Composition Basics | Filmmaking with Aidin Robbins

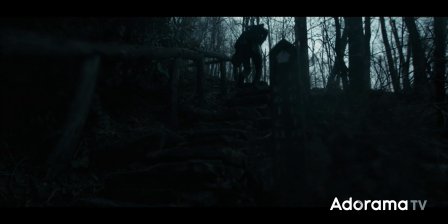Think of like a shot down a hallway or a train track, but there are also more subtle examples, like you can probably find a few in this shot. Another not so subtle way to draw the eye to the subject is a technique called subframing, where you place the subject of the shot within a frame in the frame, like a door frame or a window.
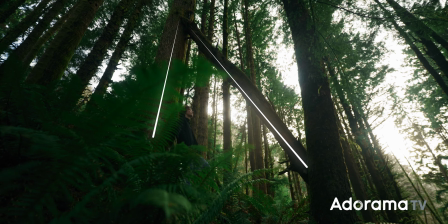Subframing can imply isolation or entrapment by visually separating the subject from the world around them,
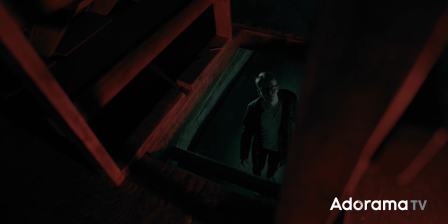or if it happens close to the camera, that it can imply that the subject is being watched from afar. All the techniques we've talked about so far are helpful for framing an object within the shot, but it's also important to consider the relationship between multiple objects in a shot.
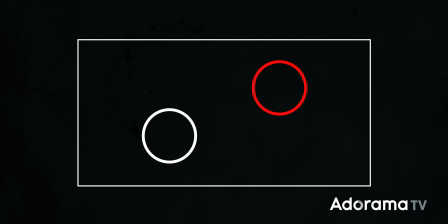By placing one subject higher in the frame than another, you imply that that subject has greater power or significance within the scene.
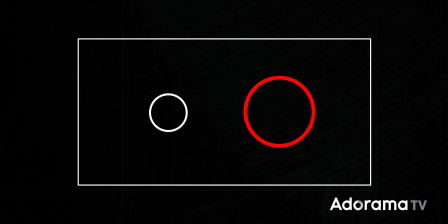The same goes for having one object appear larger in the frame than another. It's kind of a similar visual technique to using high angles and low angles, just it happens within one shot. And a lot of the time you'll see crossover between these techniques,
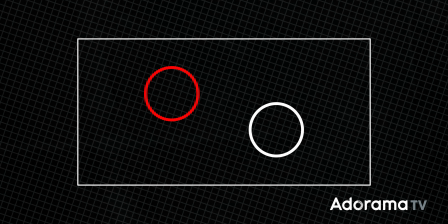like a Dutch angle being used to tilt the camera and make one subject appear higher in the frame than another. And finally, on perhaps its most basic level, composition includes what you choose to show and omit from the frame.
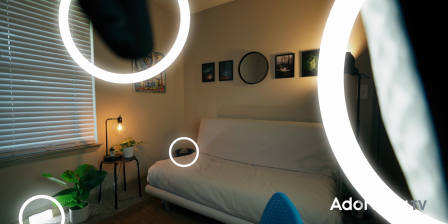When you're setting up a shot, keep an eye out for distracting elements that can pull the focus away from the subject and clutter the frame,
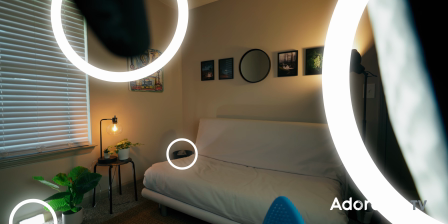particularly around the edges of the shot. You can move the camera around and change the composition in order to eliminate those elements and clean the shot up,
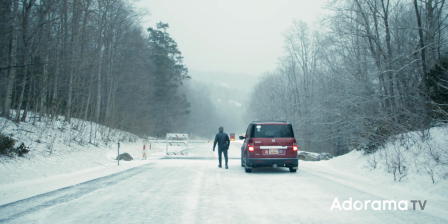especially in a location where you might not necessarily have full control to move things out of the shot. And finally, since this video is a lot of rules, I want to remind you that none of them are actually rules. You don't have to follow them in order to have a good shot or make a good film.
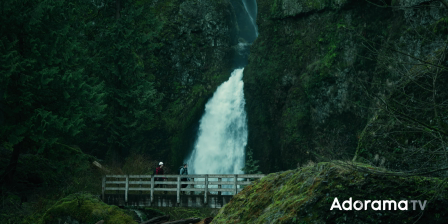Again, composition is central to the visual language of film, so it's incredibly important to understand how the mechanics work,
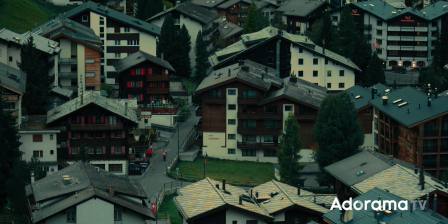but oftentimes creativity starts with knowing a rule and deciding not to follow it.
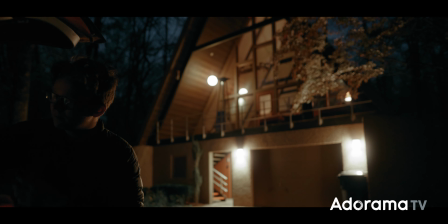So don't always follow the rules. That being said, I hope you enjoyed this one, learned something new from it. If you did, be sure to subscribe to Adorama TV for more videos just like this one, and if you're feeling crazy, you can even subscribe to me. You didn't hear that from me, but I hope you enjoyed this one, and I'll see you next time.